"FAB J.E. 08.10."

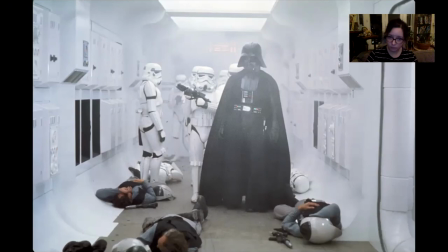[19:40]
Um, so to that end, moving into designing for animation. When I do these talks, usually I'm there with the audience and we can have an interaction. So it's a little bit weird because what I would ask is, why are the stormtroopers white?
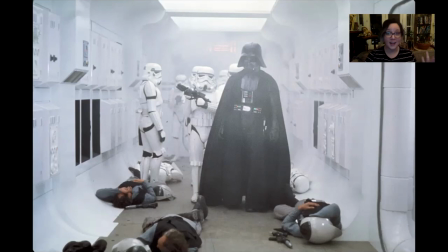[19:57]
And the answer, of course, is that Darth Vader's black and that's it. It's really important that we pay attention to Darth Vader. Darth Vader is big and bad and he's like the pinnacle of every scene he's in. And one way to really,
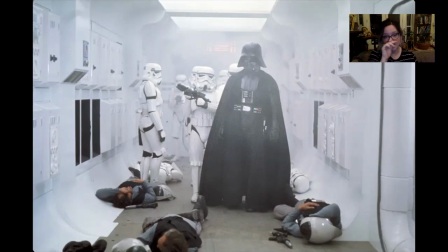[20:14]
really, really make sure you get that is to make everything around him starkly in contrast so that he really, really stands out. And I think that that is the number one thing to think about when we go to build these images.
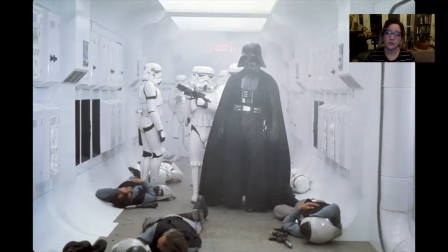[20:28]
The number one thing for me is always like, what has to be conveyed? What is the practical information that has to happen?
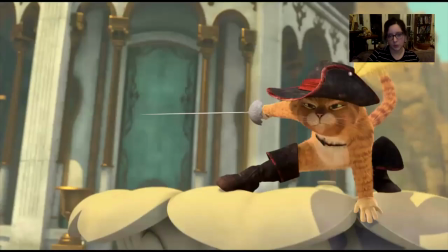[20:35]
And then I get to play around with what's the emotional resonance, the emotional impact that that I can reinforce with the choices that I make. But it always starts with the practical. So Puss in Boots that I mentioned earlier, you know, the main character is a tiny orange tabby and he's really small and low to the ground.
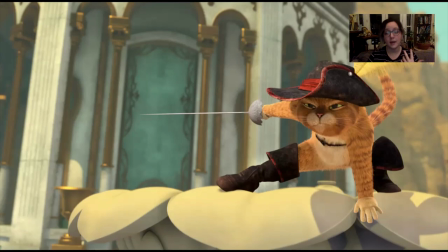[20:52]
And we've got this town that he lives in and they've got all these murals and different things. And one of the things you're always thinking about is like, how can I keep the detail in the places to get the most bang for our buck? We don't want to put a bunch of detail in the middle of a building when he's either going to be bouncing around on rooftops or he's gonna be running around on the street at the bottom.
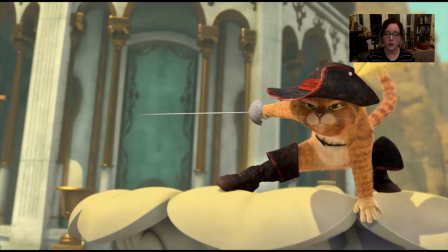[21:12]
So, you know, cooler colors, colors that are gonna pop the oranges and detail where it's gonna pay off
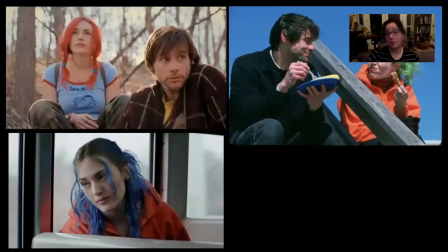[21:18]
and thinking about his scale and all of that all becomes a big part of the design process. It's kind of inseparable from the design process in that it has to function for it to be, even start to think about being artful.
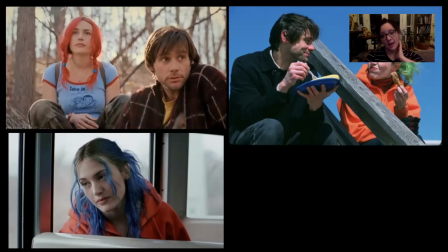[21:32]
So Eternal Sunshine of the Spotless Mind. This is another one that I love to point out because this is another one where they found a way to use the design to to functionally tell us where we are in the story. We don't have to have little blurbs popping up all the time to tell us when we are.
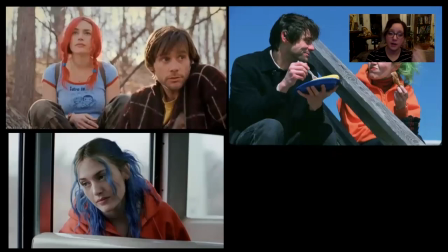[21:50]
He's moving through all these memories and because her hair color is different in these different periods of time, we start to pick up on where he is in the timeline of their relationship, just based on that color, which I think is just such an elegant way to deal with all these time jumps.
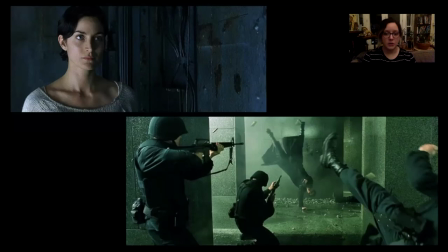[22:07]
The matrix again is another one where they use these color tone filters to really show you where you are because otherwise if you're might be a little confused when you're in the matrix you get this kind of green tone to everything and then when they're in the real world they're in this bluer
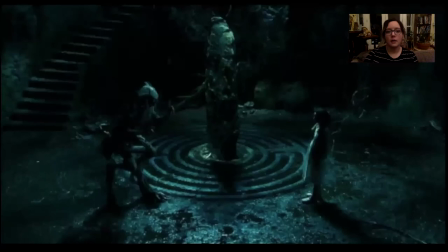[22:25]
kind of starker more gritty color field. So the next thing I want to talk about is contrast. And we're starting to move into what design is for.
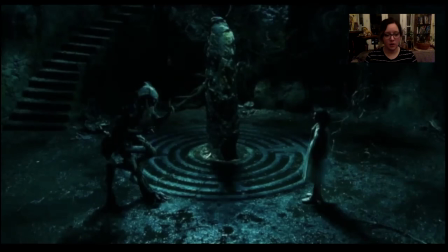[22:42]
And I think before we think about what design is for, we have to think about the fact that in order for anyone to care what it's for, they have to want to engage with it, right? And we talk a lot about appeal when we talk about animation. And I think appeal is important.
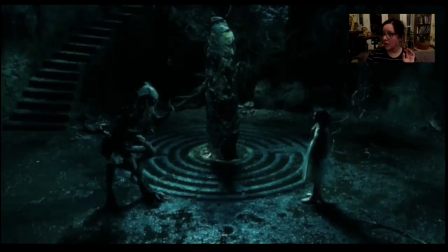[23:00]
Appeal is absolutely important. But to me, it's not quite the right word because there are things that are absolutely unappealing that are still captivating. So I always think about it being the word dynamic. I think that when you're trying to design something, you're trying to communicate something.
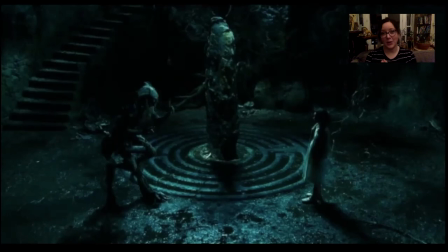[23:20]
Visual design is communication. And in order to communicate with someone, you have to get them to stop and engage. So you need to create something that is first and foremost dynamic. And when you think about what makes a person look,
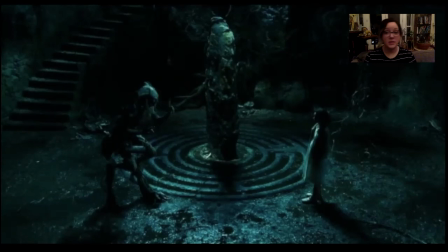[23:34]
what makes a person give the attention that they have to give, and if you think about it from just a human standpoint of, you know,